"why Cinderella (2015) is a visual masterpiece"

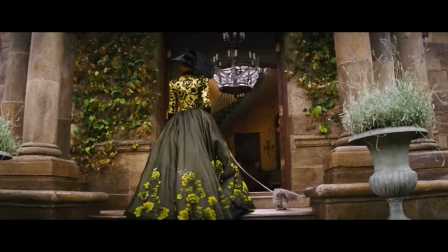Or this tilted one as she's running away that conveys how frantic she is and i love this shot that introduces the evil stepmother it starts on the
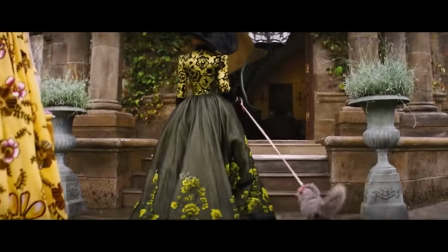ground and then slowly pans up to reveal her the upwards angle is intimidating not to mention her outfit which don't you worry we will be discussing
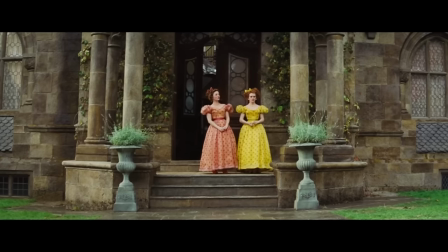these outfits even the simplest shots are beautiful like the judgmental stepsisters framed in the distant doorway lady tremaine hidden
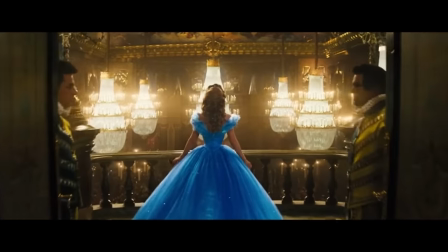by her luxurious oversized hat cinderella against the chandeliers you could probably pause this movie anywhere and it would look beautiful.
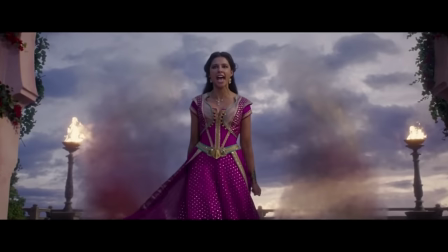I genuinely cannot think of the same creativity in these other live actions.
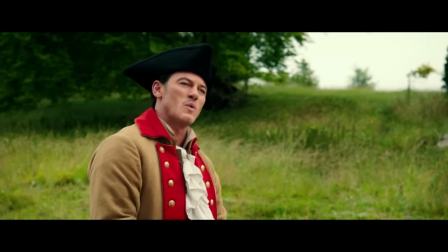This is the introduction to Gaston, a burly man who is obsessively vain, and we meet him in a bright, boring field.
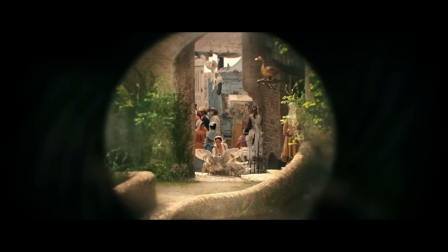At least surround him with some lumberjack trees or something. Do you know how he's introduced in the animation?
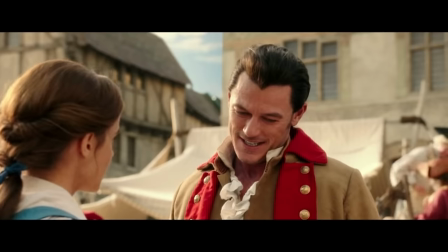By literally shooting a goose out of the sky. Obviously, that would be very traumatizing to put in a live action for kids, okay?
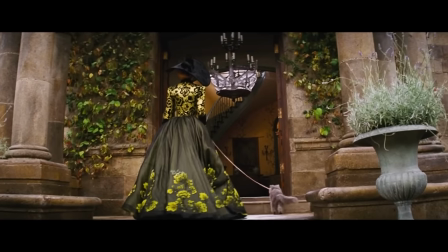But this gets the point across. This is intimidating. This is boring.
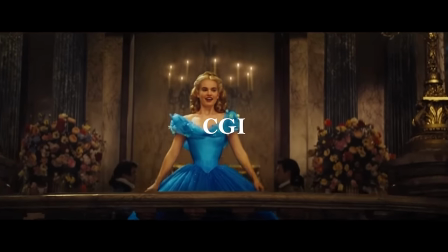Cinderella also does not rely on CGI for magic, but is still magical.
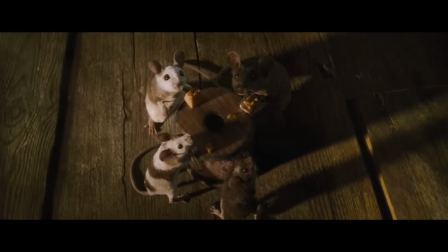It achieves this in three ways. The first is focusing less on personified animals.
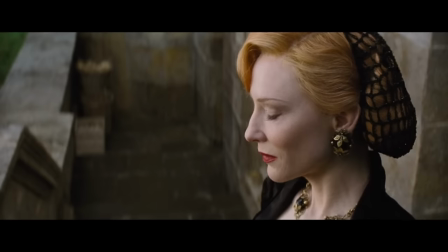Instead, time is spent on Cinderella's childhood, adding complexity to Lady Tremaine and giving the prince a personality.
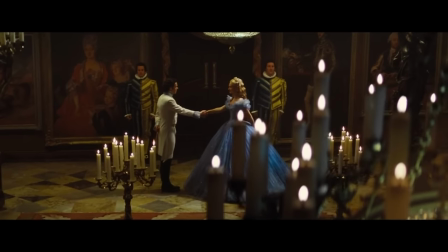These are all useful changes that make a more compelling story and in a lot of ways better than the original.
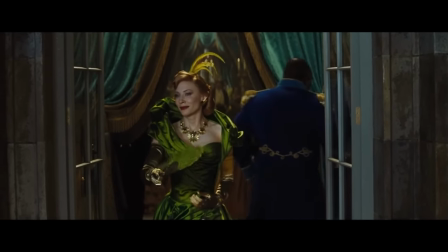The live action gives depth to the characters, just like it gives visual depth to 2D animation.
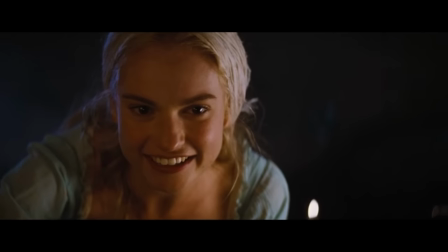The animals we do get don't speak, but the mice still have personalities and charm in the way that they move.
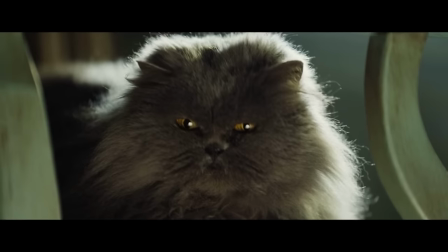The cat is a real cat with only slight CGI to enhance his facial expressions.
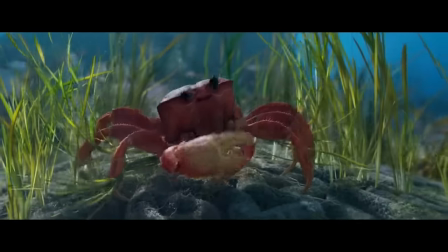In other Disney remakes where the quote live action animals speak, they can't emote.
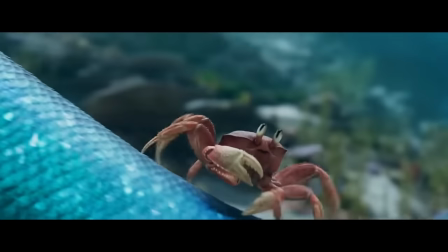And even though it wouldn't make sense to remove a character like Sebastian or to make him not talk,
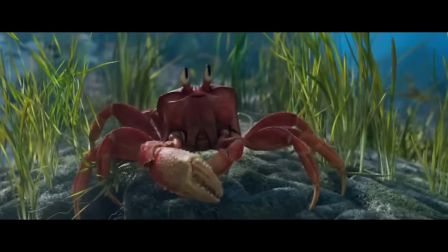I kind of prefer Cinderella's approach or at least make these animals have better facial expressions.
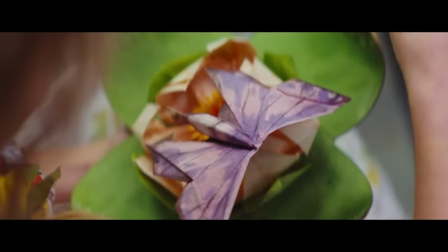You may have also noticed the butterflies. Her dad gives her a butterfly toy, there's butterflies in her dress, and the fairy godmother's magic.
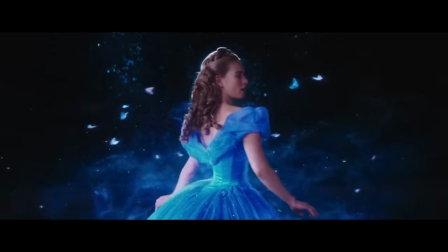They're simple, sweet, and discreet. They aren't in the original, but I really love this added detail because butterflies symbolize transformation, freedom, and growth.
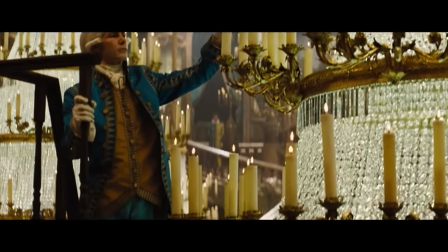The second way that Cinderella uses less CGI but is still magical is that Cinderella uses practical effects and only uses CGI when necessary.
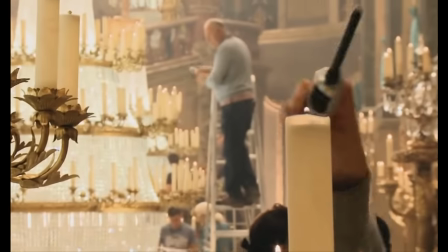5,000 candles were actually lit in this ballroom.
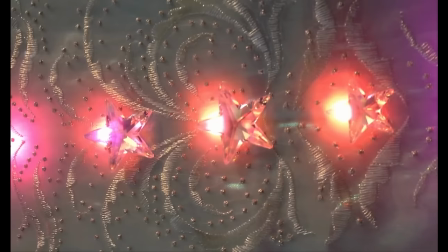The fairy godmother's dress actually has hundreds of twinkling LED
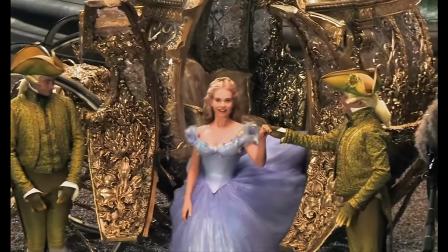lights built into it and the goose and lizard men are wearing prosthetics.
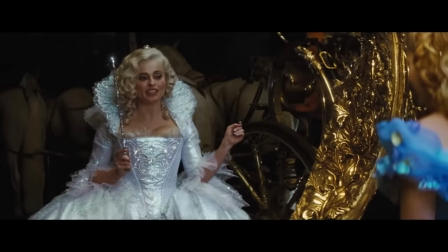I love practical effects. They feel very human and artistic and less uncanny valley.
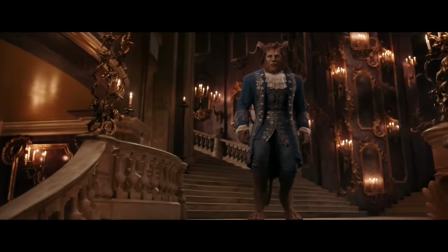I wish the beast would have been a mix of practical and CGI rather than fully CGI.
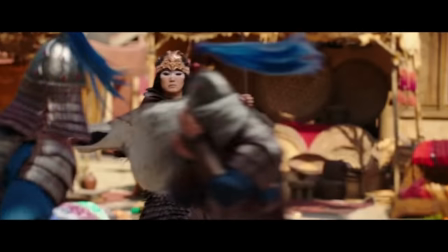And do we really need sentient witch sleeves or this character in general from Mulan.
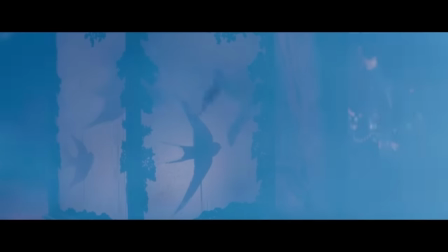There are tiny hints of magic throughout the movie like this butterfly that becomes part of the lights or the mice in the background but in general there's
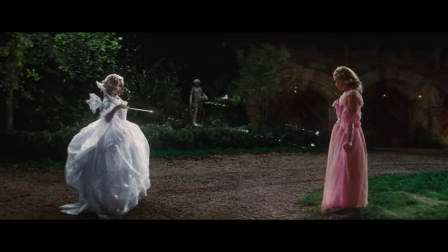very little CGI until Cinderella's transformation which makes this sequence so much more breathtaking.
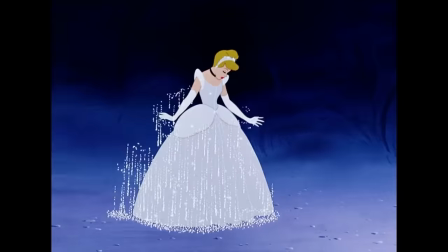And what's even more important is that this scene is a very iconic scene in the original animation and they don't directly copy it,
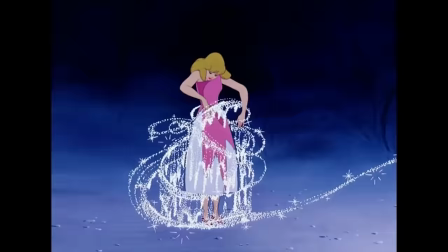they reinvent it and make it their own. It's very different than the sudden appearance of the original dress.
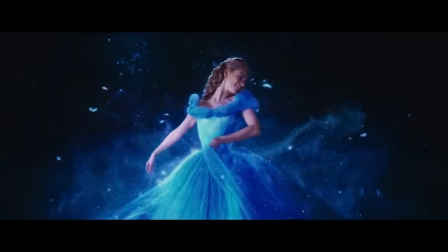The entire sequence takes 40 seconds rather than 5. And even though it's CGI, this is one of my favorite parts in the movie.
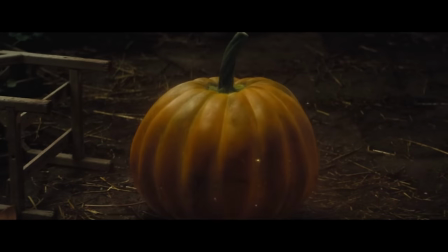Lastly, on the topic of CGI, Cinderella is not a musical, so they weren't pressured to rival visually complicated scenes.
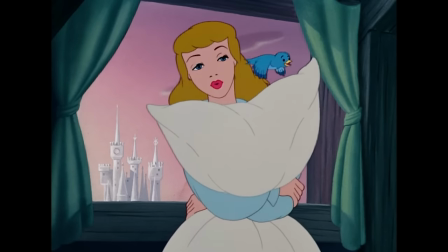I love Disney music. I don't think removing songs is always the right decision.
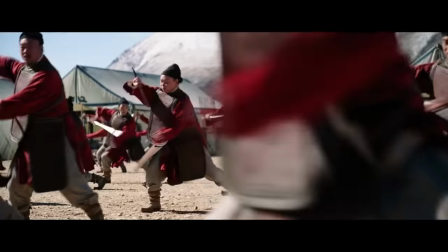In fact, I'm personally offended that Mulan is not a musical.
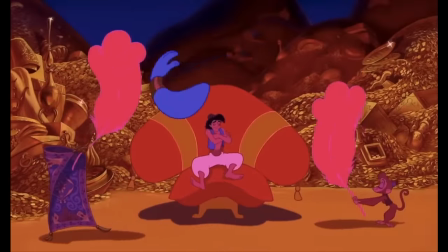But it's so hard to top how dynamic and creative the musical numbers are in animation.
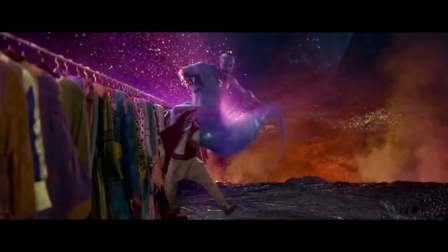They try with Under the Sea and Friends Like Me, and these don't look bad. There's so much visually happening, and I know that so much work went into these sequences.
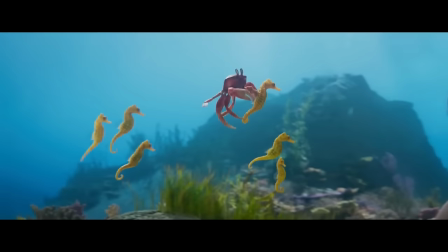It's just that these scenes remind me why these shouldn't be live actions in the first place.
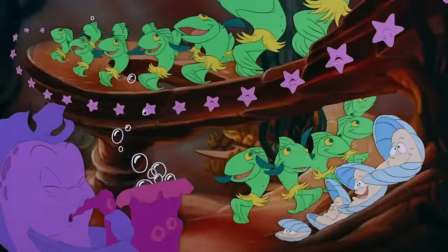This type of sequence is so much better suited to animation.
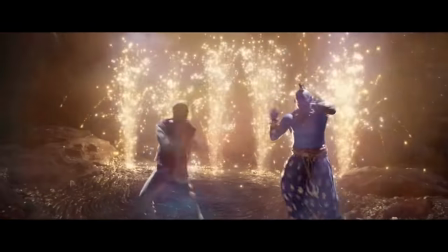I actually think the best part about the live action Friends Like Me is the dance number, which is the only live action piece and is not in the original.
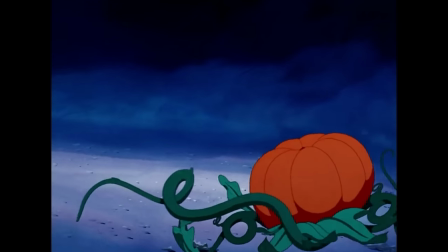Removing Bippity Boppity Boo works in this case because we don't need it to know the godmother is magical and again it gives us more time with the characters.
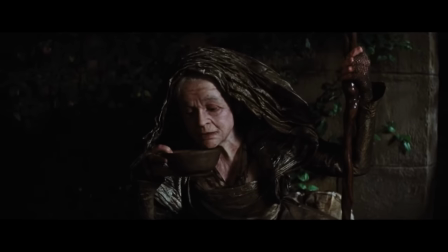Cinderella's act of kindness is rewarded instead of the godmother magically appearing.
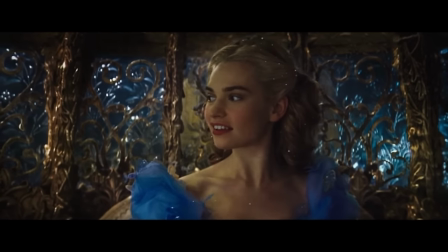Now if you follow my channel or my instagram you know that I am obsessed with color.
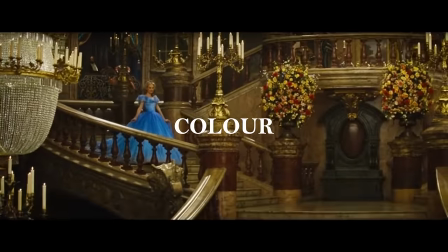Color can make something pop on screen and really impact your emotions.
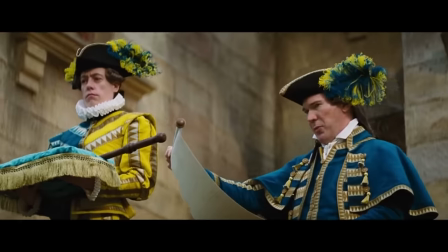This movie has the perfect balance of saturated colors that still feel believable in a live action and a big reason is because it's on film.
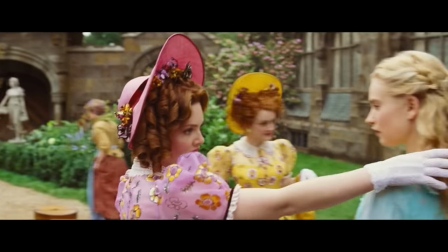It's vibrant like a kid's movie should be but not to the point of cartoonishness.
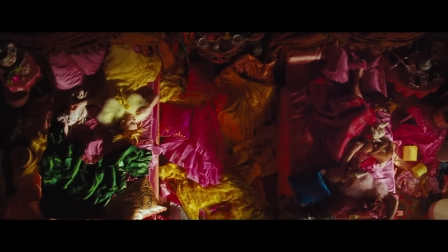The only time the bright colors overpower the screen is when they're supposed to like the over-the-top stepsisters.
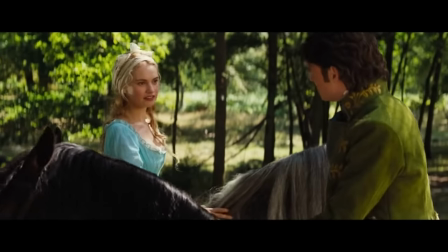Cinderella also has great contrast. On one hand you have the cheery optimistic colors that make up most of the movie.
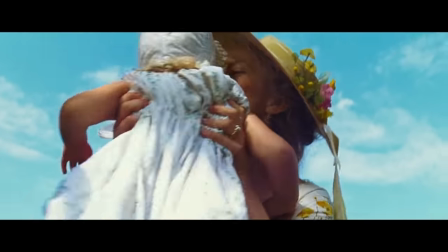The joyful beginning for example has sunshine yellows as Ella plays with her mom.
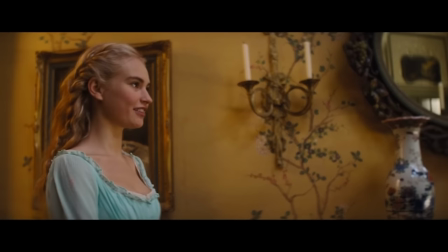When Ella meets the prince, it's in a lush green forest. Ella herself stands out in her signature bright blue, which is serene and approachable.
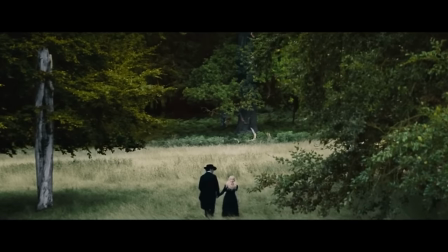But the movie doesn't shy away from darkness. When her mother passes, the colors become desaturated, signifying grief.
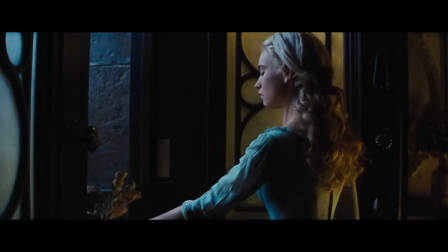When she learns of her father's death, it's dark and stormy to reflect an intense moment of sorrow, which makes her empathy for his work partner so much more admirable.
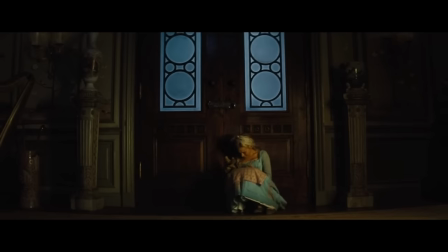Then she cries alone in a shadow doorway. This is so heartbreaking. Then there's Lady Tremaine's blackmail scene.
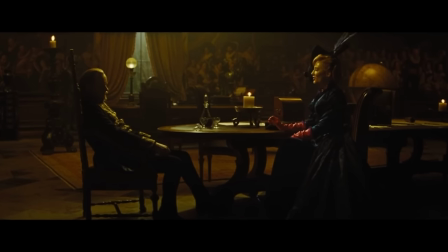The dark colors and ominous candlelights make this look sinister and cinematic.
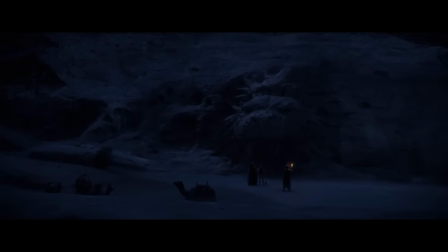The other live actions have dark scenes too, but they're hard to see and have this bizarre blue cast over them.
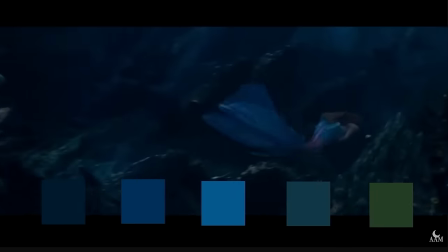This was also one of my arguments in my Little Mermaid video.
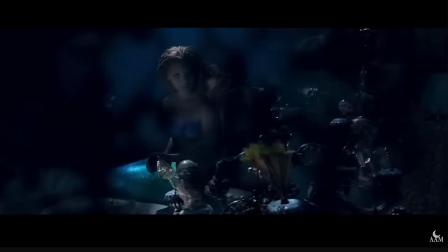It's okay for the ocean to be dark and overly blue because Ariel is sad, but you can still have dark and sad scenes that look good.
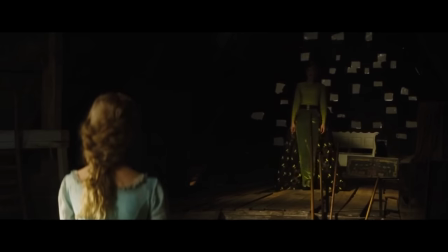Cinderella shows grief and suffering and evilness with darkness, but visually it still looks beautiful.
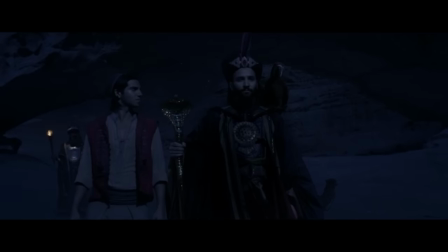And you can shoot night scenes without all of this blue. Just look at a whole new world.
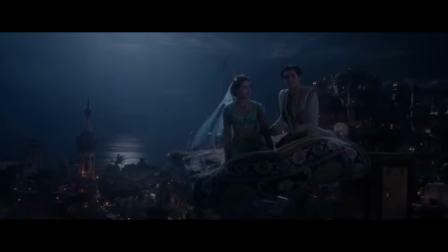This is so unromantic. I can barely see Aladdin and Jasmine. Now compare that to Cinderella strolling through the gardens with the prince.
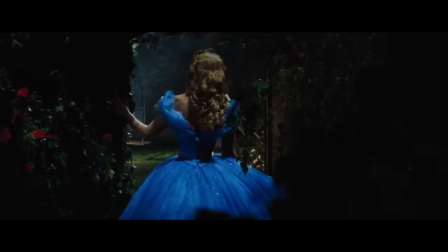This is visible. I can see their cute facial expressions. Cinderella is literally glowing in the darkness.
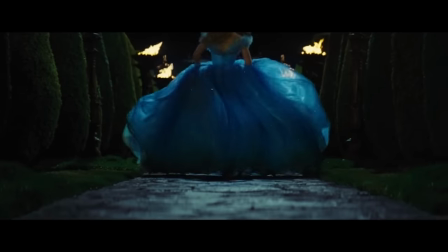This is so much better.
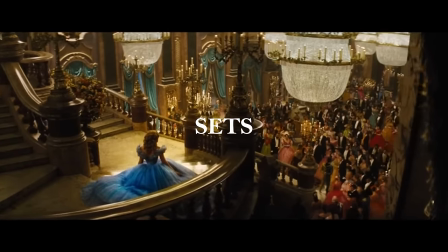Okay, now let's talk about the sets because this is what i call craftsmanship first we have the farmhouse this is so charming it feels straight
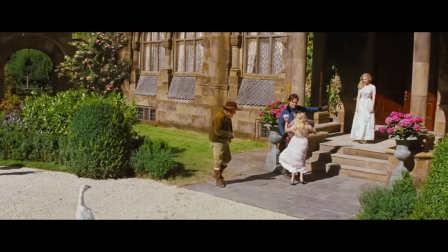out of a fairy tale it's covered with winding vines and wild flowers on the outside and on the inside all the walls are decorated with flower or tree
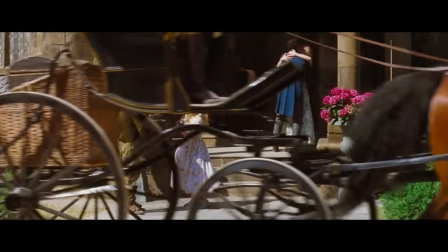paintings in the beginning you can see that the outside flowers are this vibrant pink and of course this is a time when the
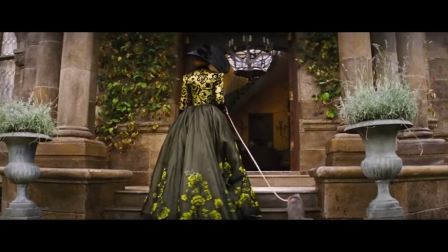house is full of love but then when the tremaine family arrives the flowers are drabber and the vines are browning.
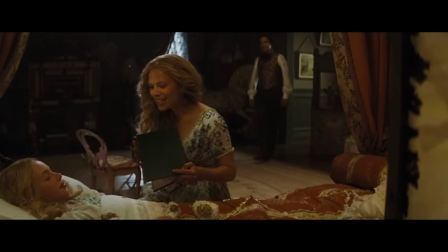Cinderella's room is rustic and vintage before the stepsisters overtake it.
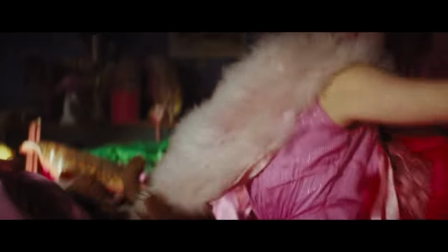Then, the homey and comfortable fabrics turn to sleek and expensive satins, but you can see it still has her signature blue walls.
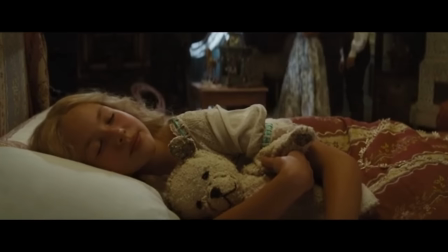Also, look at this teddy bear. Okay, I know this is really random, but this really looks like a childhood toy that you can imagine Cinderella growing up with and playing with.
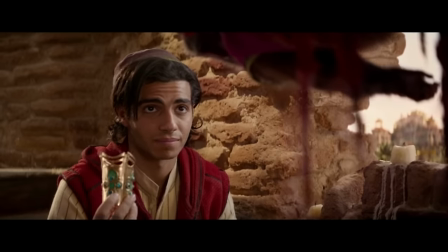But if you look at something like Jasmine's bracelet, which is a precious, expensive family heirloom.
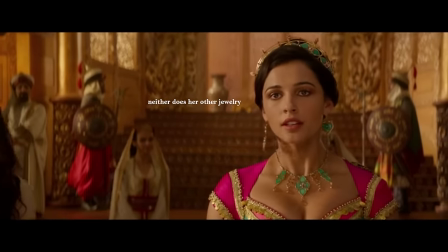This does not look like the jewelry of a princess. To me, this looks like costume jewelry.
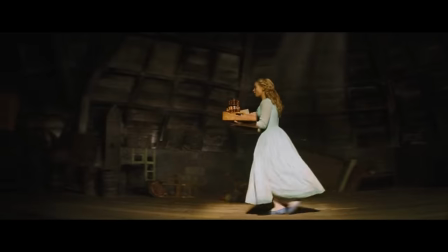The attic is a drab, colorless, and open space with barely any furniture.
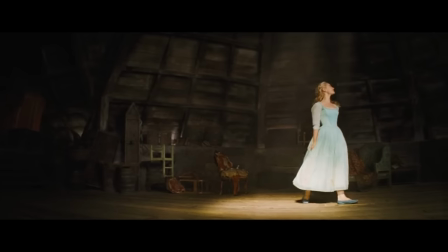Visually, Cinderella stands out and instantly brightens the space.
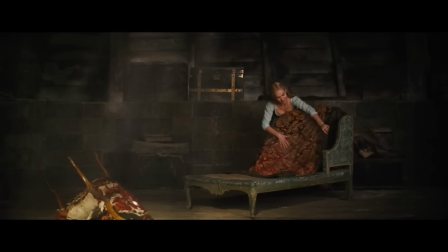This room would typically be so depressing, but Cinderella is optimistic and says she's grateful because it's peaceful, which emphasizes her good-natured spirits.
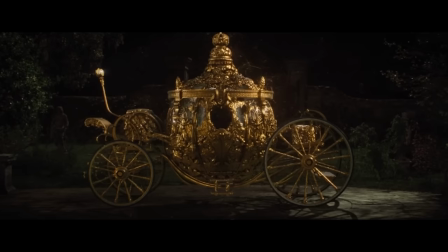Before we get to the castle, I have to talk about this carriage.
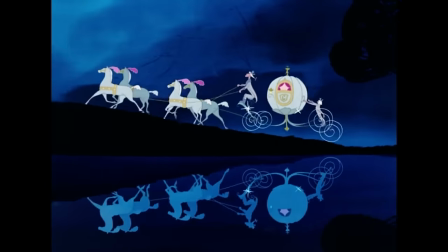I do love the silver carriage don't get me wrong in the original with its cute spiral wheels but this is a whole other level of magic.
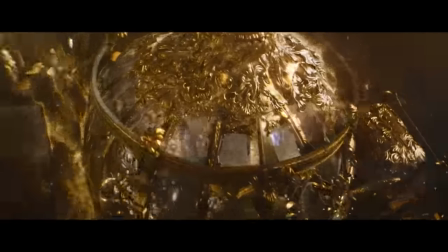This reimagining is what I want to see in my live actions. Look at how detailed this is.
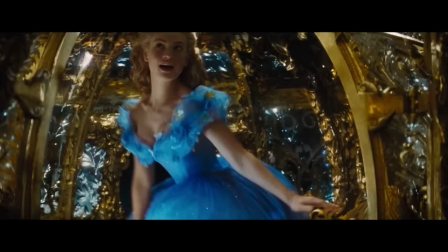The carriage was designed to look like a jewel.